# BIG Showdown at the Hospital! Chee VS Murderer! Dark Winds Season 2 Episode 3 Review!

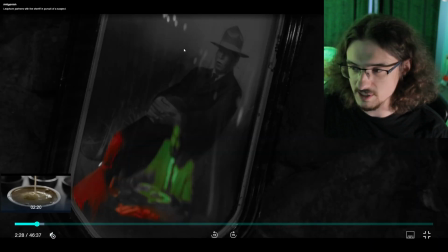you will see the the symbolism of red and green so the killer guy is red in this reflection here and the other guy
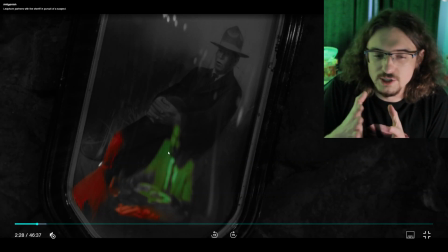is green i think in this case it is most likely good and evil pretty much just straight
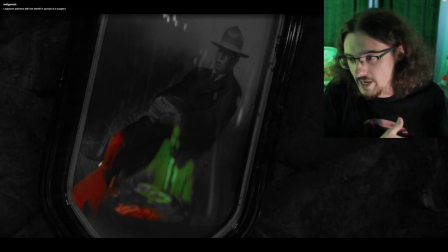adaptation you know of red and green red being the devil's color you know green meaning vegetation meaning life so I'm assuming that's what it means
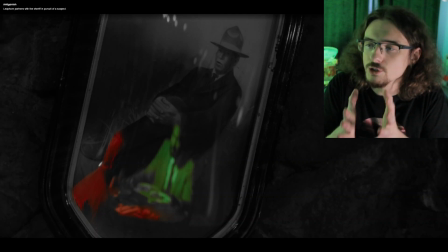and you'll notice that when we look at them straight on regularly they are in just black and white so I'm assuming by that they are implying that you can only see their true nature if you're looking indirectly in a way
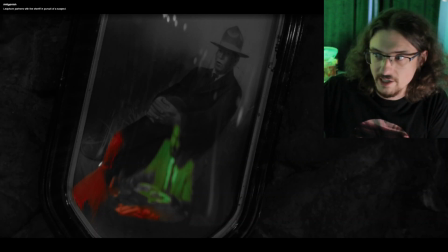so if you're looking straight at them they might fool you that's another theme later in this episode we have a devil in sheep's clothing so to speak where you know a monster appears but doesn't look like a monster so that's one of the main themes of this episode and he the killer also
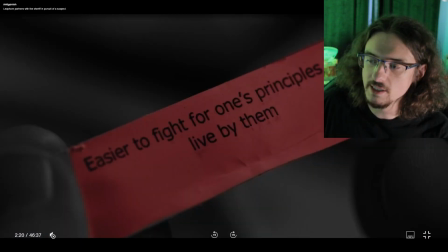pulls out a fortune cookie here it is easier to fight for one's principles than live by them and I think what that's really saying you can see it in any sort of belief system or ideology a lot of times when you get into
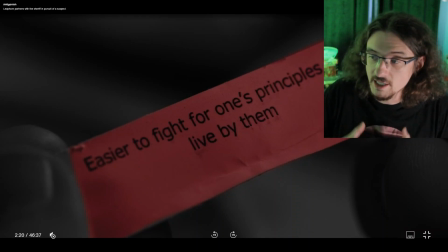that group think mentality us versus them mentality again embodied here by red and green that it makes you have to abandon your own belief system it's there's a hypocrisy that is kind of inherent
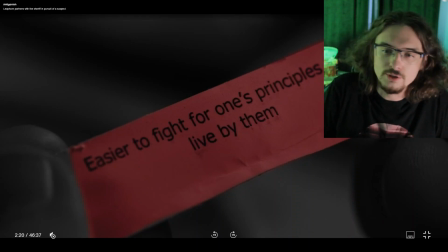a good example would be you know you could use religion or anything like that where you know your your religion is about leaving living peacefully and yet when you find a person another belief system you want to fight against them so you're kind of
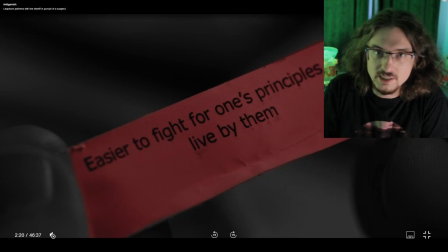going against your own belief system to fight somebody else so that's just a very basic example but you can fill in any number of ideologies with that idea you know you could have a person who believes in
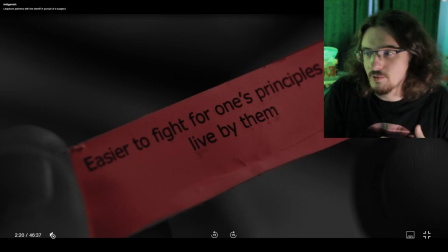tolerance but when they they say they believe in tolerance but when they encounter somebody with a different opinion they don't treat them with tolerance so that's something you see all the time so you know it can apply to any group of people and i think when you get too insular in your bubble
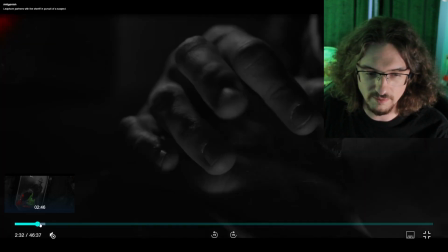that you end up with that type of mindset so i think it's a very important message and you know it tells people to really live by their belief
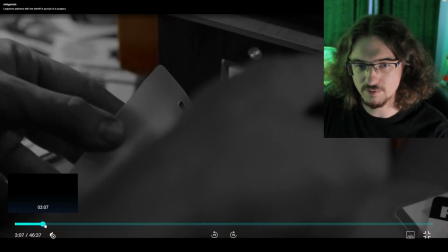systems you know so that's uh the major theme at the beginning here and then we see him print out a hospital card and here he
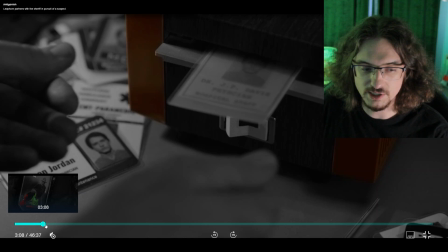is at the hospital and you'll notice when he comes out of the elevator that he
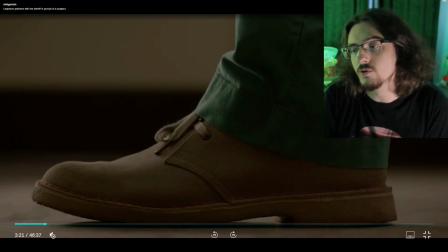is dressed in green so green he's embodying the good by putting on the doctor's outfit so again a wolf in sheep's clothing and
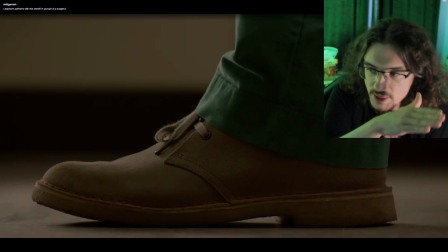you'll notice in his shoes he has a very thin line of red the red
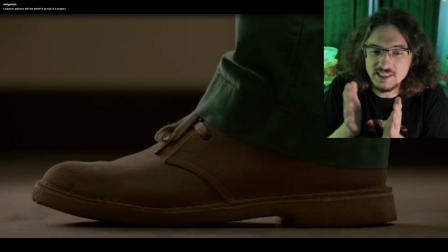is there if you're really looking you can see his true nature but only if you're really staring at it right but even this symbol of the green and the wearing that outfit it is also symbolic of the other storyline in this episode
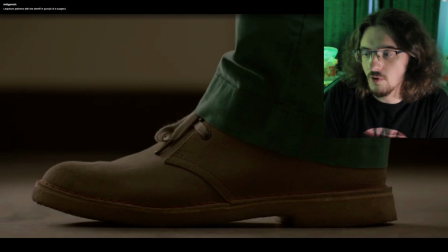where we're dealing with doctors who are voluntarily sterilizing people this is like an act of great evil when you're taking away somebody's ability to create life and somebody who is charged with saving lives while they save lives
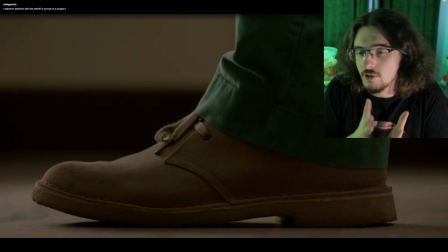every day with the work that they do they are also embodying evil so there there's that dichotomy again in this color symbolism here so they really
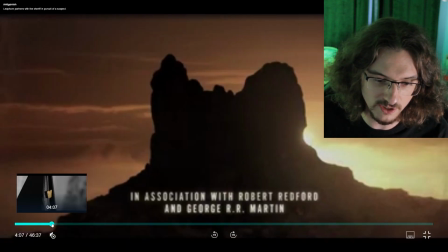seem to pick a theme for each episode and they definitely have visuals
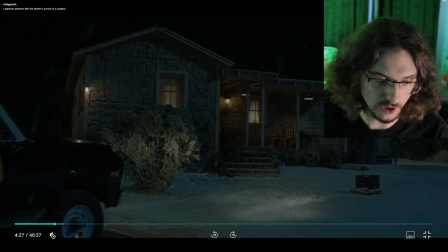to embody it so in general really smart writing to
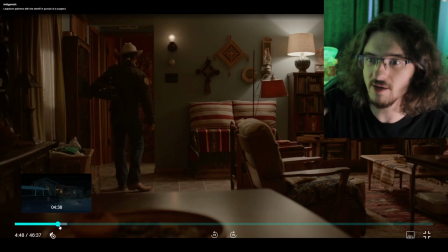pick your themes or let them come out of the story and then show them visually in a visual medium it is so key to do that and I think it's really
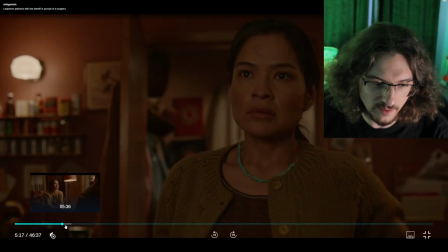smart so here we got the one scene in the episode that to me it kind of falls flat a
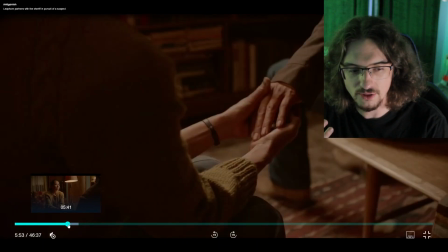little bit it should be like a big cathartic moment here we got Leaphorn
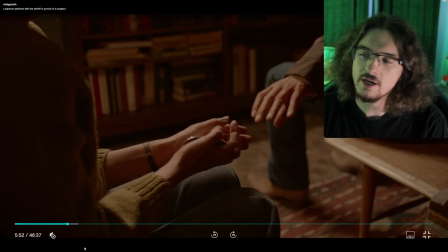revealing to his wife that their son son's death
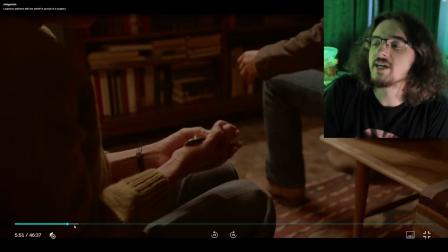is uh is what he's investigating he is on the trail of the man that he believes killed his son and he he waited for this moment i gotta wonder why now and not earlier when he
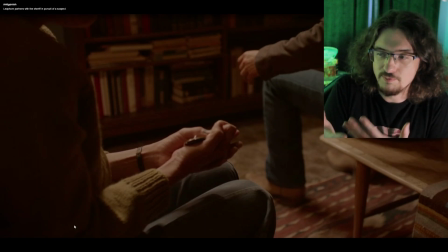was in the house and had this belt buckle with him and maybe
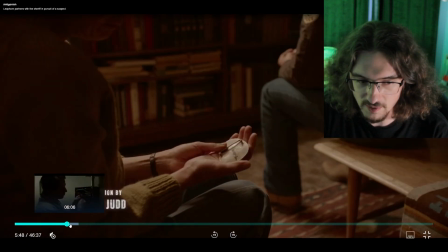he wanted to wait for more evidence Maybe it's just he had that breakdown at the end
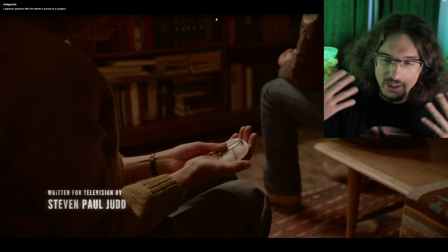of the episode last week and he just came to this emotional outburst and he just needs to share it.
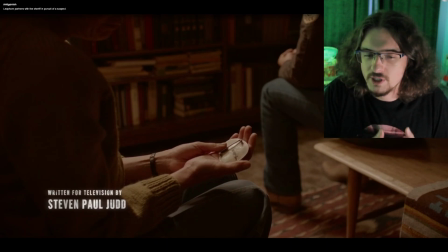I don't know what it is exactly, but I wish that it was a bit more cathartic.
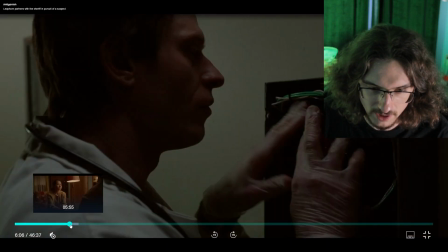It kind of feels a little bit rushed as my one real criticism of this episode here. so then we cut back to the hospital and we got the
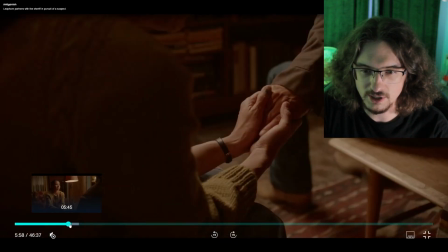killer here and notice the color of the wires in this little
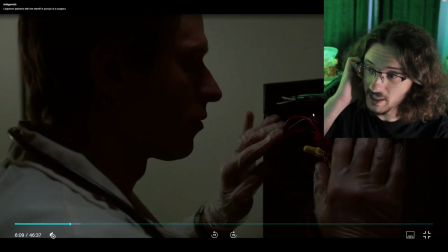box here he is messing with wires that are red and green so again
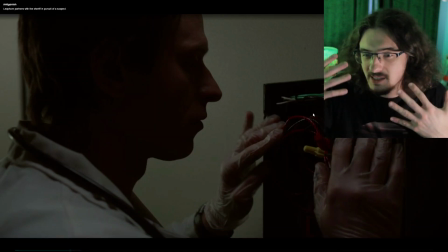in in the
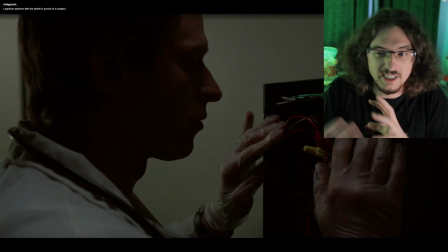hospital itself we got good and evil working together in the inner workings you know there's a dichotomy there and i do
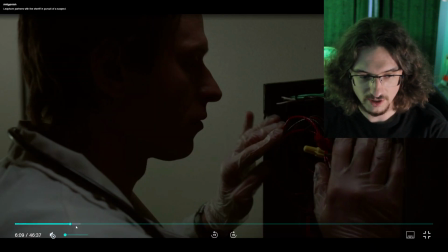think it's purposeful symbolism so i'm not exactly sure what he's doing with that but uh i think it might be like shutting down the elevator or something but anyways
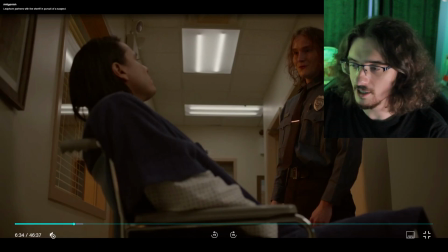we got this security guard guy and here in this brief scene here we're
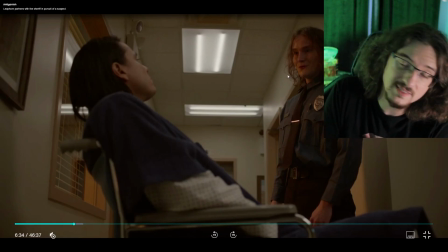setting up for his death scene later this guy he's kind of naive he's hopeful he's a good guy and he just wants to do the right thing uh that's how they're characterizing him in this scene and he's trying to
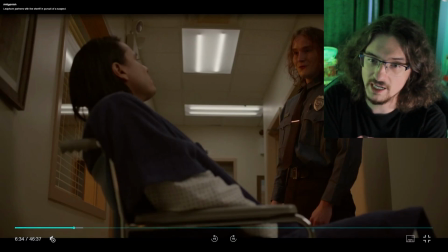test to get into the FBI now the FBI as we know from last season is a corrupt entity but as she says in this scene they attract both the best and the worst so again another dichotomy red green symbolism
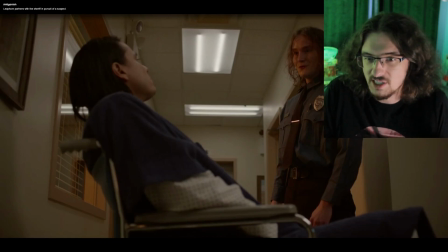as we've been discussing throughout this episode so far so the good and evil the best and the worst are in the FBI so it's the most competent people who they do good work right like they're going after criminals but they also have corruption and prejudice and all that stuff inside it as
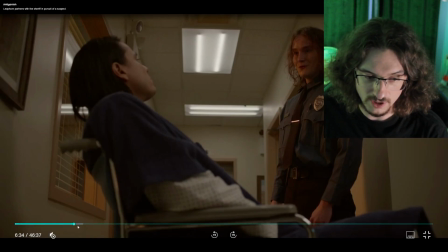well so it attracts the best and the worst and i think that that's it's
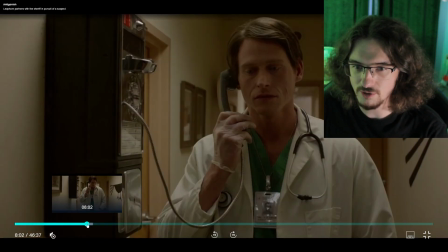just a small line but it's really just revealing what this whole show is about or this episode anyways so we have a scene here where
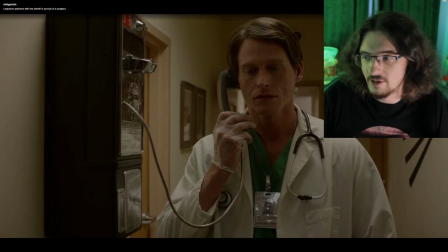chi is on the phone with bernadette try and find out what's going on he just wants to be involved I think he's getting that urge to join the force again, or at least wants to help out in some way, has that instinct.
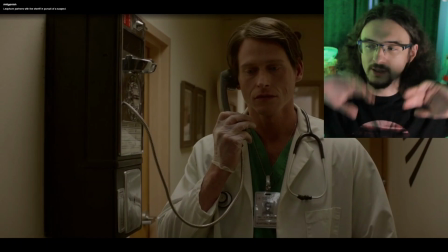He warns them that the guy is here, he turns around, he sees him, the villain is made, and then he picks up the phone.
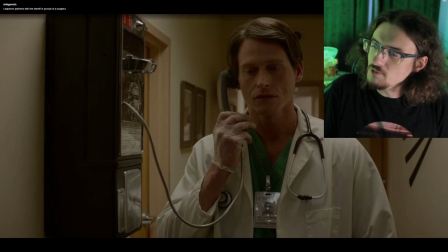I don't know why Chi didn't hang up the phone, but I guess he was in a rush to get out of there.